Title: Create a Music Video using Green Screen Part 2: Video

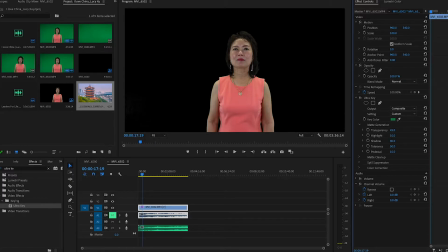So what we're going to do is just going to go to the highlights and drop it down. And just to see a little bit better, now you can see it's all evenly keyed out.
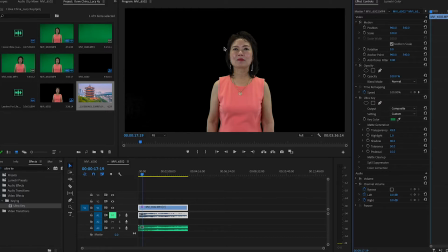And it doesn't even hit really the edge of our subject. So now what we're going to do is we're going to play around with this track a little bit. So here you can see is the image. It's just going to be an image of China since the video pertains to it.
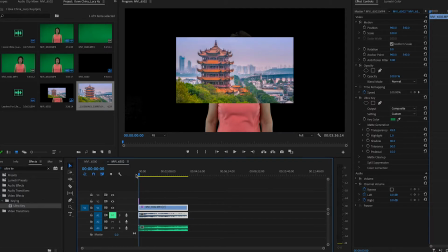And we're going to put that into our track sequence here. So I'm going to, because it's a photo, I'm just going to extend it as long as the video is. I'm going to scale it out. It's got a good 16:9 aspect ratio, so that will be good once we scale it out to fit the entire screen, like that.
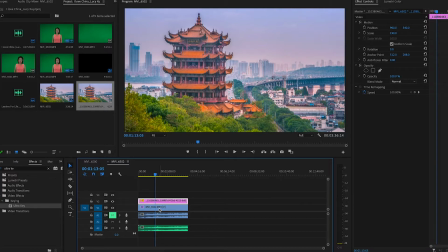Now this is clearly not what we want. we want our subject in front of this background. So what we're going to do is play around with these layers and just bring our subject to the top.
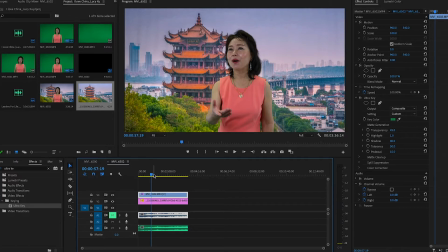There we go. Now we have the subject in front of the background that was originally green, and now we've replaced it with our own photo that we found online. And it'll just play like that.
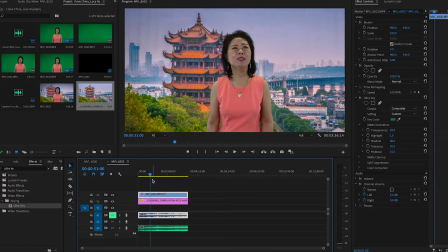Alright, so we've successfully green screened the background and placed the subject here in the front. Now it's just the photo in the background playing along with this song.
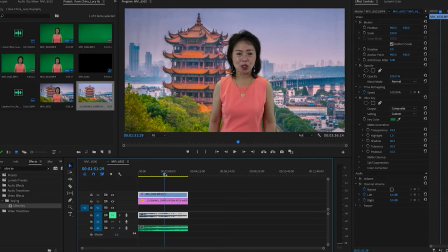Now, when we filmed this, we were only supposed to do it in one angle, so it's only one camera that was being used. If you choose to zoom in on a subject that has a green screen keyed out, you're going to need to adjust the parameters of that background as well.
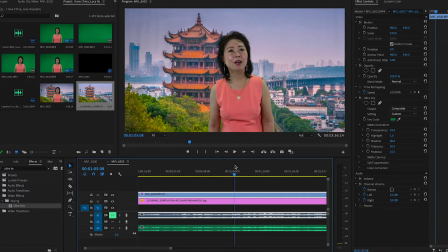So what I'm talking about is, let's say I want this portion here to cut. Let's just slice this. So it goes from this wide shot, or I guess medium shot, but wide shot in reference to the close-up that we're about to do.
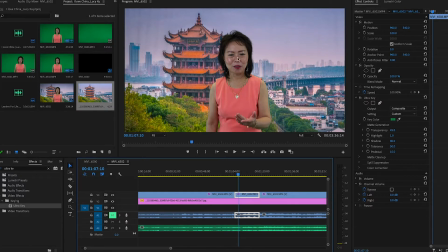So this clip here, this track layer is our subject.
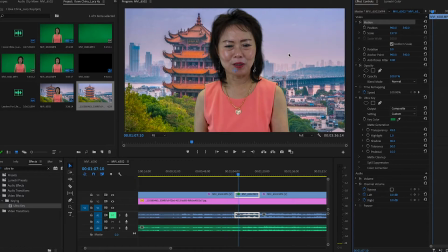I'm going to go into scale and just zoom in and kind of just play with the position as well and zoom in there. Alright, what I'm going to do as well is, this is all about perspective. So I'm going to also do the same with the background here.
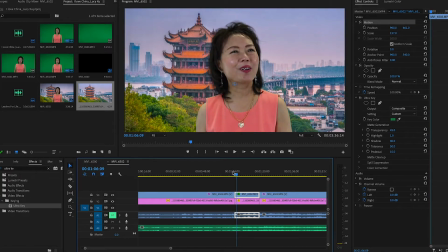Because obviously from here to that looks just weird. Nothing changed in the perspective of the background. Obviously we can tell that this is a green screen. It looks fake. She's not actually there in the real setting. The lighting is all out of whack and all of that.
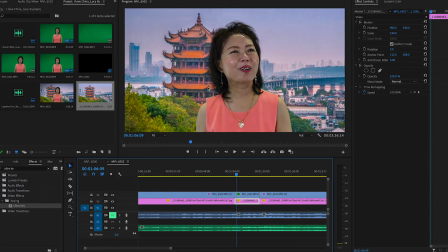But at least the least we could do is adjust that perspective. So I'm going to scale this also. Since both of these visual tracks were in the same position in the start of this, as you can see here, they're both in
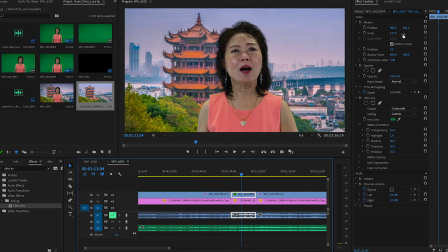960/540, 960/540 of the X and Y. What I'm going to do is I'm just going to copy the exact same Y axis here, 661, into this one. So I'm just going to type here, 661.
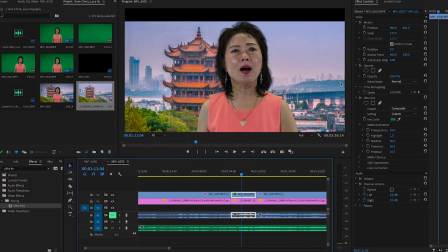And that moved. So what I'm going to have to do now is scale it out. And this one is all about the visual since it started at different points.
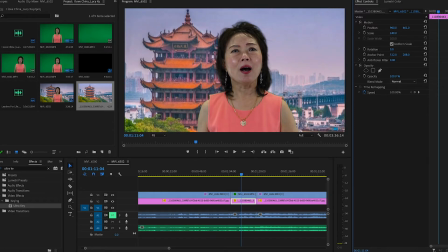So all I'm going to do now is zoom in on this photo to fill the top, just like that. So when you go back here and into the zoomed in one, it's more smooth. It blends in better and the perspective here is not disrupted.
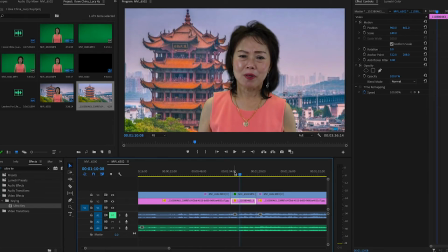And that is how you green screen a music video. Now that we've got our audio mixed and our green screen dialed in, let's take a look at the final product.